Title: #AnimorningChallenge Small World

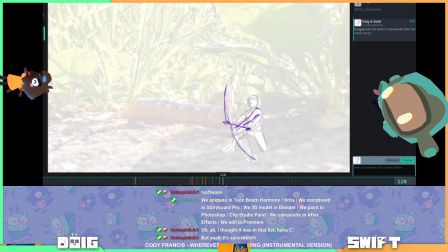I'd give the bow a little bit more movement here as well, as we're stringing this arrow into it. Excuse my very rough write sketches here.
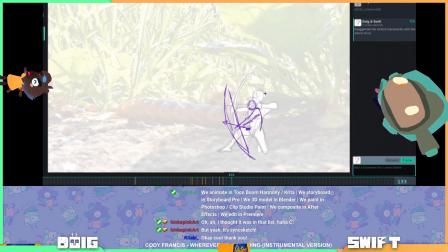And then you'd go into this nice pose and just watch the character proportions, I think, here, because I think they may change a little bit.
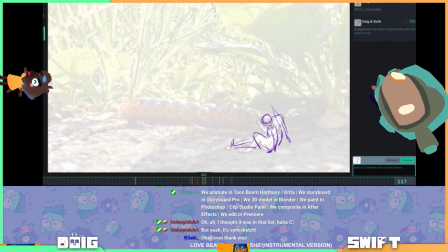Like looking at if I hide notes from this frame to this frame, there's a lot of change in the mass of the character. They seem like they get a lot bigger at the end here, so watch out for that.
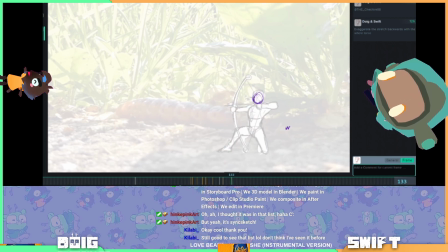But watch mass of character.
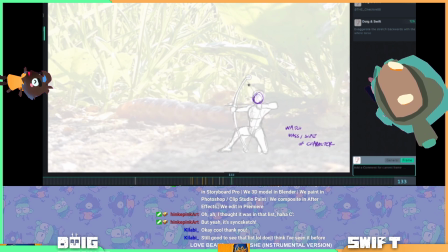So they're firing at the caterpillar. So they're firing slightly away from themselves, right? And what I'm wondering what we can do to really exaggerate and show that that's facing away.
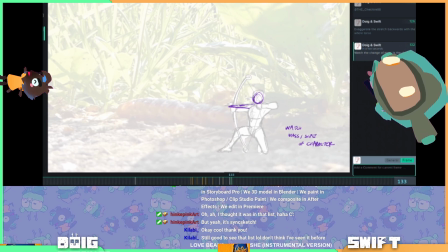I think a lot of it could actually be in little things like the head of the arrow shape and such. Like if you show the back of it. Yeah. Then that might help.
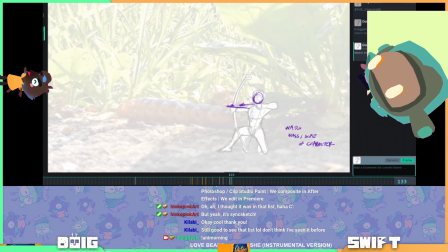I'm gonna just also, hold on, I'm gonna push
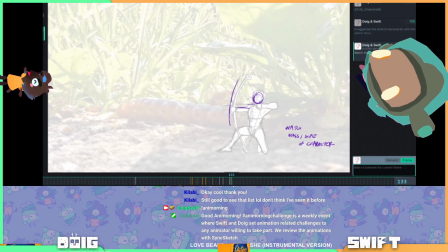this forward a little bit to try and get like more of a stretch on the arm.
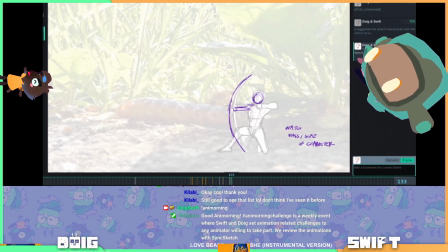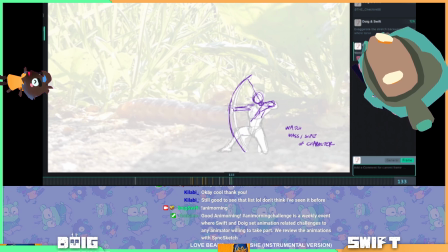I always get a little confused with bows because I'm always like, is the point at which you pull it halfway along, or is it like towards the top of the string? You know what I mean? Like, Yeah, I think it's the middle. it's the middle.
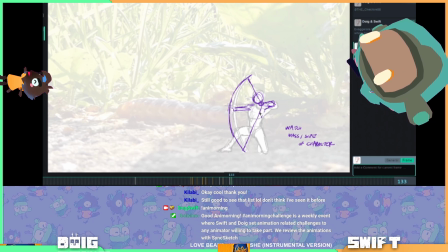Yeah. See, in which case, if I just draw the string first, it would be like more of that kind of thing.
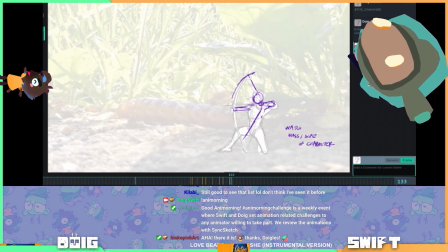Yeah. And then the bow would be pushed back like this.
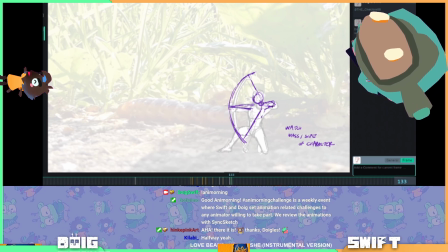That way for you get like the maximum like power of the tension in the string. Have to do one long arrow to be able to hold back a bit while you're doing that.
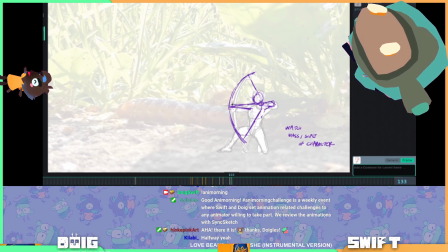Have you seen that recent I mentioned it last week or something, the recent Robin Hood film?
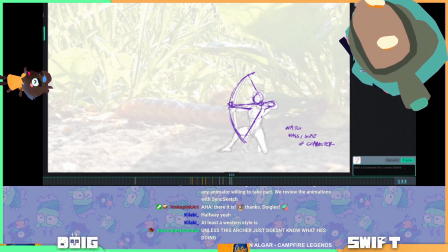Have I seen the recent Robin Hood film? Yeah. No. I think it'd be cool to watch, mostly for the archery teaching that they do in it. Oh yeah? Yeah. What is it?